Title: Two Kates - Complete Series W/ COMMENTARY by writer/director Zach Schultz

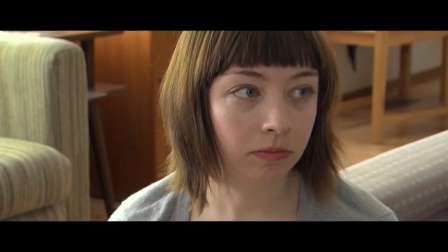(7:20)
kate's great in the scene uh i did one kind of tricky thing in the editing of it so when you hear the one kate on the couch ranting so
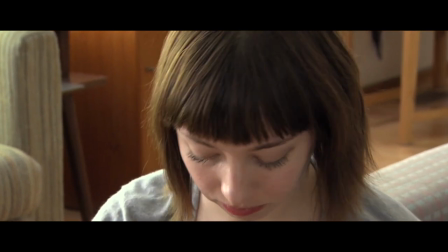(7:28)
now it's doing the slow zoom in on the one that's listening uh kate uh as she was doing it like any natural that is
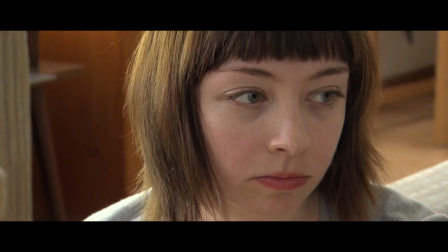(7:36)
any you know real life person would And, you know, she takes a breath because she, you know, she has a sentence and she has to pause while she takes a breath.
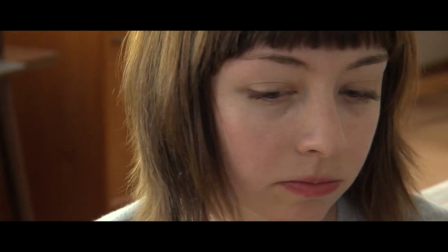(7:43)
So I edited out all of those times when she takes a breath so that it makes it this sort of run on thing.
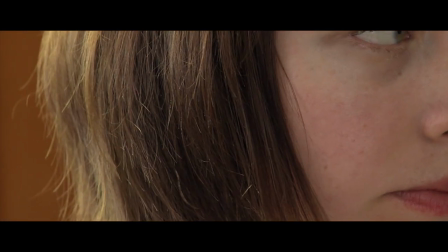(7:50)
So it's taking all those little spaces out to make it a little bit more unrelenting.
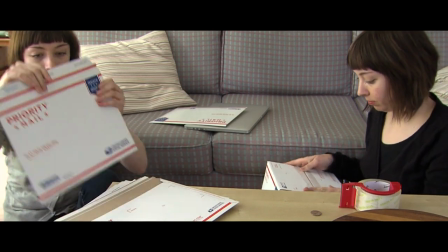(7:58)
Oh, one silly kind of thing that's coming up that if you pause it, you can notice is on this greeting card with the poodle on it here.
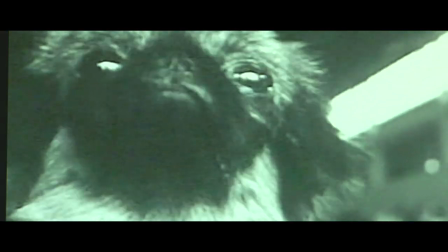(8:06)
It's a wedding invitation, inviting you to the wedding of Jimmy Lee Jr. and Stephen Paul Smith,
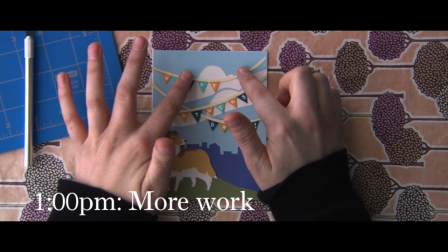(8:13)
which originally it should be Jimmy Lee Lindsey Jr., but there was a typo in there.
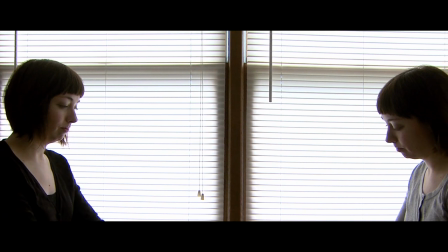(8:19)
But anyway, those are the real names of the musicians Jay Retard and Elliot Smith.
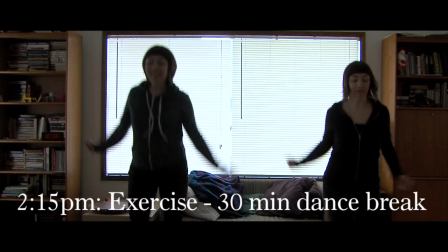(8:26)
So Two Cates takes place in a universe where Jay Retard and Elliot Smith are still alive and getting married to each other in Olympia, Washington.
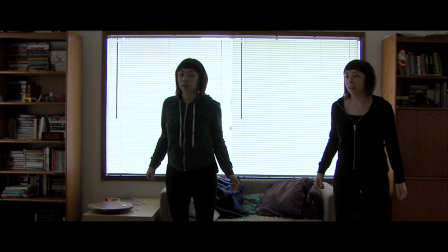(8:36)
This dance was choreographed by Kate, she did that all on her own, which was great.
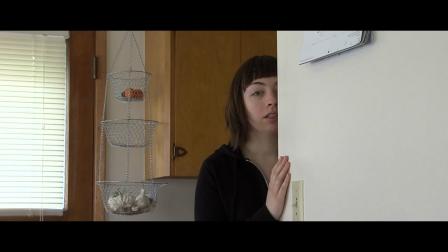(8:43)
I saw that song by the Prids is in that scene, which is great. I was really excited when we got to use their song.
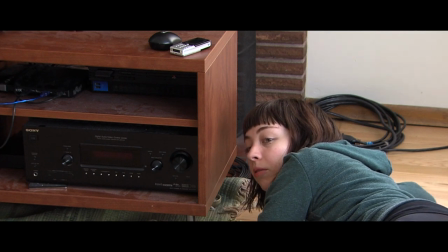(8:50)
I've been a fan of theirs for a very long time now.
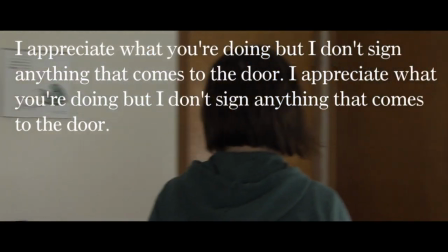(8:57)
Oh, this thing that Kate thinks that you see on the screen, this phrase, you're welcome to use that.
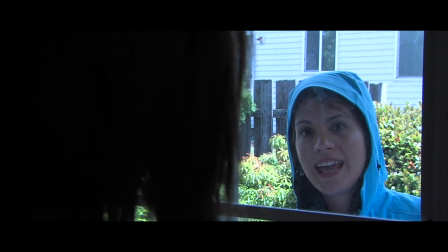(9:03)
This is the phrase that I had to come up with because I needed something to say when people come to the door and I wanted to brush them off in a friendly way.
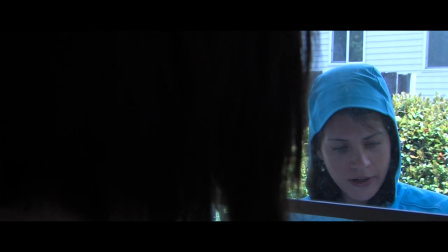(9:12)
And it's a good way to do it if you are so inclined. You're welcome to steal it.
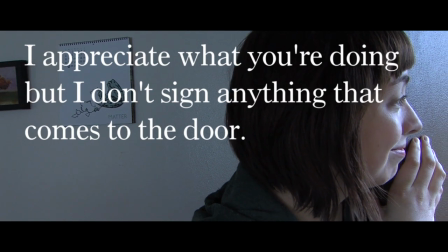(9:18)
I've gotten pretty good at saying it, even if the Kate character has some issues with it currently.
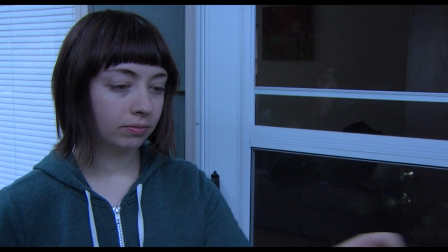(9:28)
Oh, and this is Hannah Grenfell. She's excellent. She plays the clipboard girl.
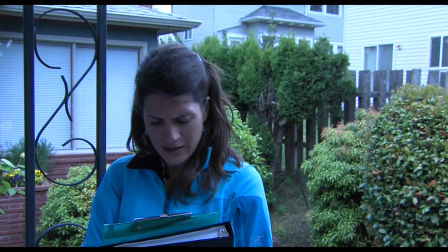(9:35)
and uh it was i i like her in this she uh i like that she's never she's not really villainous at all i
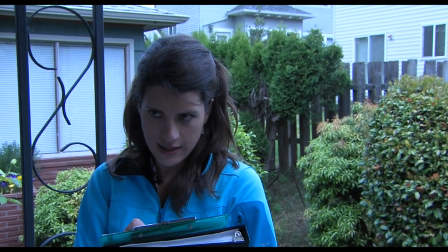(9:41)
feel like that was an important uh part of it that we didn't want it to seem like like she's pushy because she wants she has a job to do she
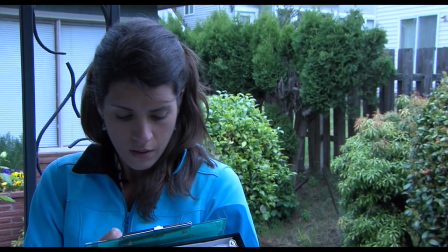(9:48)
wants to get her signature but there's nothing sort of malicious about it that she's just essentially good at her job but that that uh
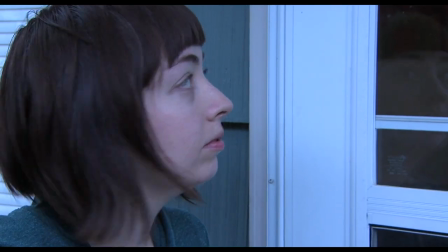(9:57)
pushes kate to because she can't respond to it but i i feel like i like that that hannah didn't uh there was no mustache twirling or anything.
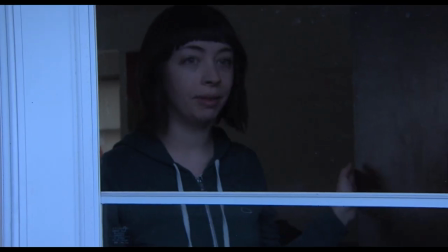(10:06)
She's not being, she's not pushing it hard. She's just, you know,
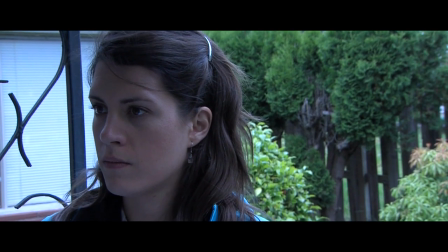(10:12)
she has a goal and that goal happens to kind of conflict with Kate's mentality.
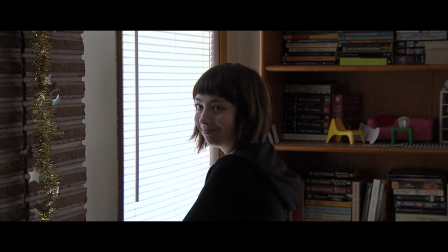(10:19)
I like the look she gives as she walks away. And now we've got kind of the sad montage.
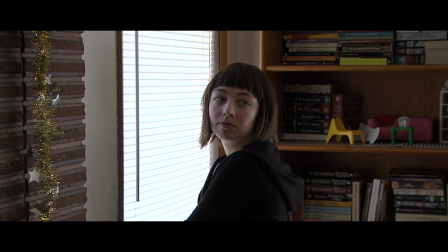(10:26)
It started out as the happy montage as we're seeing the schedule going before and they're actually doing the things on the schedule
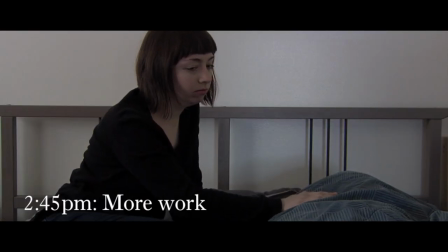(10:32)
and now it's the sad montage when the schedule keeps going again,
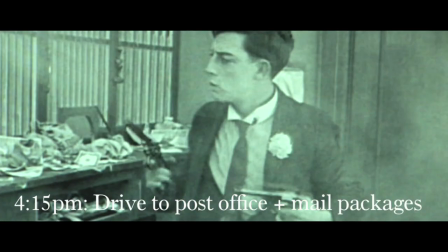(10:37)
but now we see that they're missing the things that they should be doing. And it's funny going into these things I was thinking about.
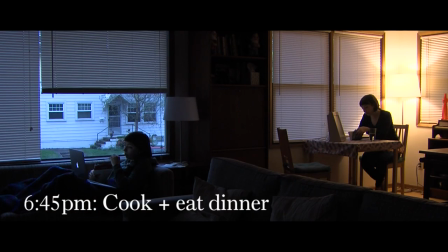(10:44)
I don't intentionally, I've never sort of set up a shot thinking like,
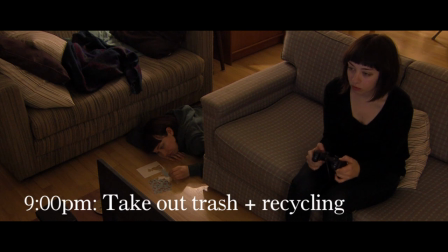(10:50)
oh, this is a good idea from another movie, like take a thing, you know, intentionally.
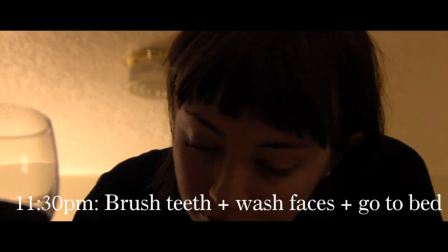(10:57)
But their sequence of all these still shots with the words on the screen and sort of seeing them do their things.
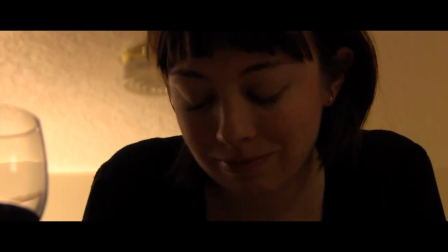(11:01)
I realized after the fact is like stolen from the movie Rushmore. But that was not intentional.
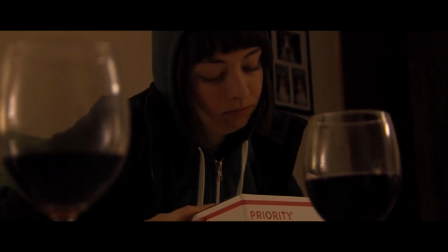(11:11)
But it's a loving homage because I'm a fan of that movie. This is one of my favorite scenes in the show where she makes this card.